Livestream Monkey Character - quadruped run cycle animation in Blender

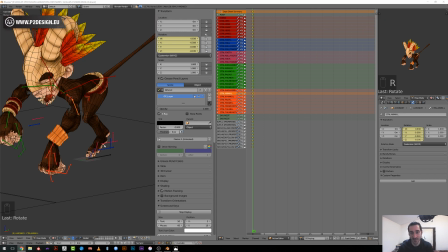I'm not a specialist in animation. I mean, I haven't been doing this for years, so there are a lot of people that can guess what will happen, how to orientate the hip and stuff like this.
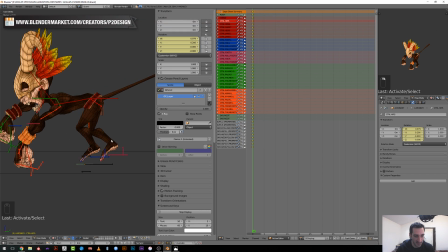Well, I don't have this level for the time being. So now, regarding the hip, I don't know yet in which direction rotate them, but generally it should, if your
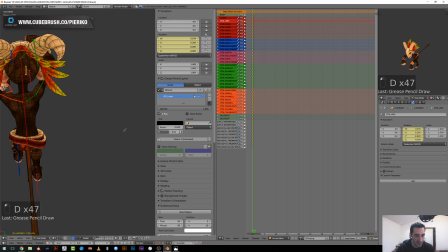spine is rotating this way, you should rotate the hip the other way.
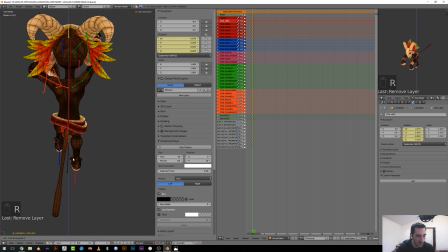So I will use this principle and rotate it like that,
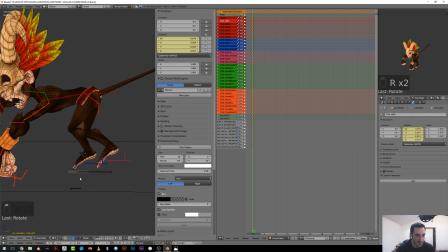which makes sense as he's pulling his leg forward here.
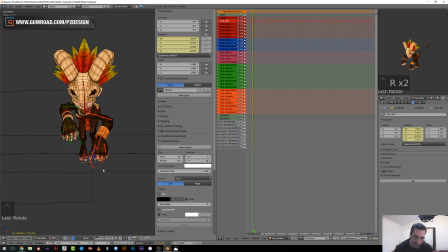So regarding the head, I think I will give it a slight movement like this, but for the time being, I don't really know how to pose this, so I will keep it this way.
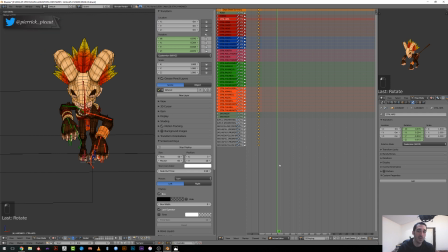I will jump to frame 6, so I will do a basic blocking on every 6 frames. So next pose should be,
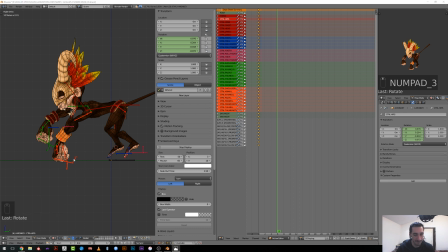so I have this, it should be some kind of passing pose, meaning that he will have both hands on the ground, and he will be like pushing them and moving his
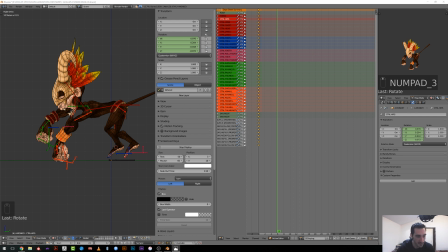feet forward. So let's take this bone and move it backward. And when he's doing this, he should have some weight on it. So if you imagine your shoulder, when you make a push-up or try to work on your hands,
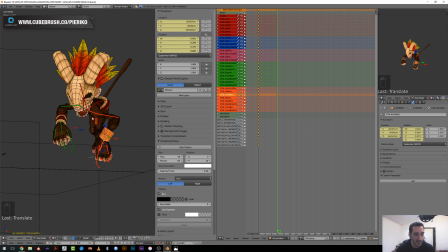your shoulder will get higher. So I will move the shoulder like this. Slightly backward, okay.
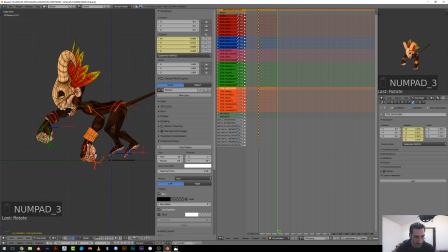And regarding the torso here, so I don't yet know if it has to go down, or if
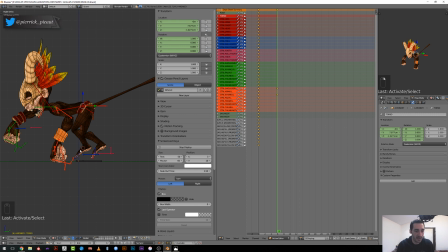it will like being pushed by this motion, like he's pushing on his hand. So I will go a little further into this posing, something like this,
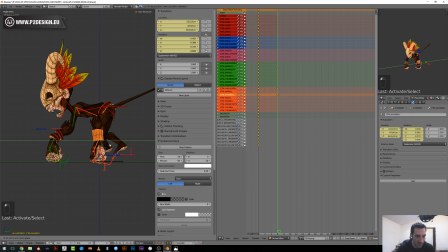and I will push this one way backward, maybe something like that. So as it push on its arms, I think the torso should be
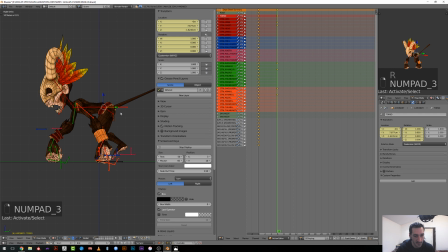bending a little backward, and this I think should go down, because he will absorb his weight, and he should rotate this a bit like that,
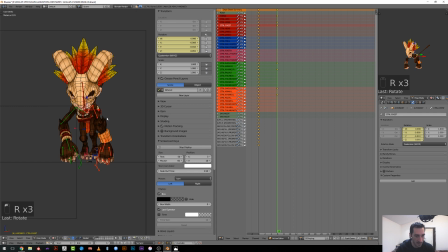and on the y-axis too, because he's trying to move his arm backward,
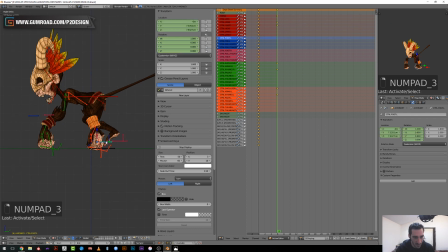I believe. And then there will be our first contact pose with this one. So I won't, I've made the mistake, but I won't be rotating
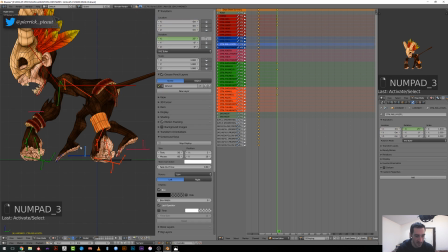the bone that much, this one, because I will be using mainly the heel rotation bone. Set this like that and try to touch the ground. So as you can see, I have a stretching option, which is very handy in this case.
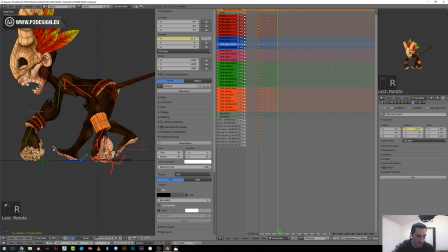Let's do something like this.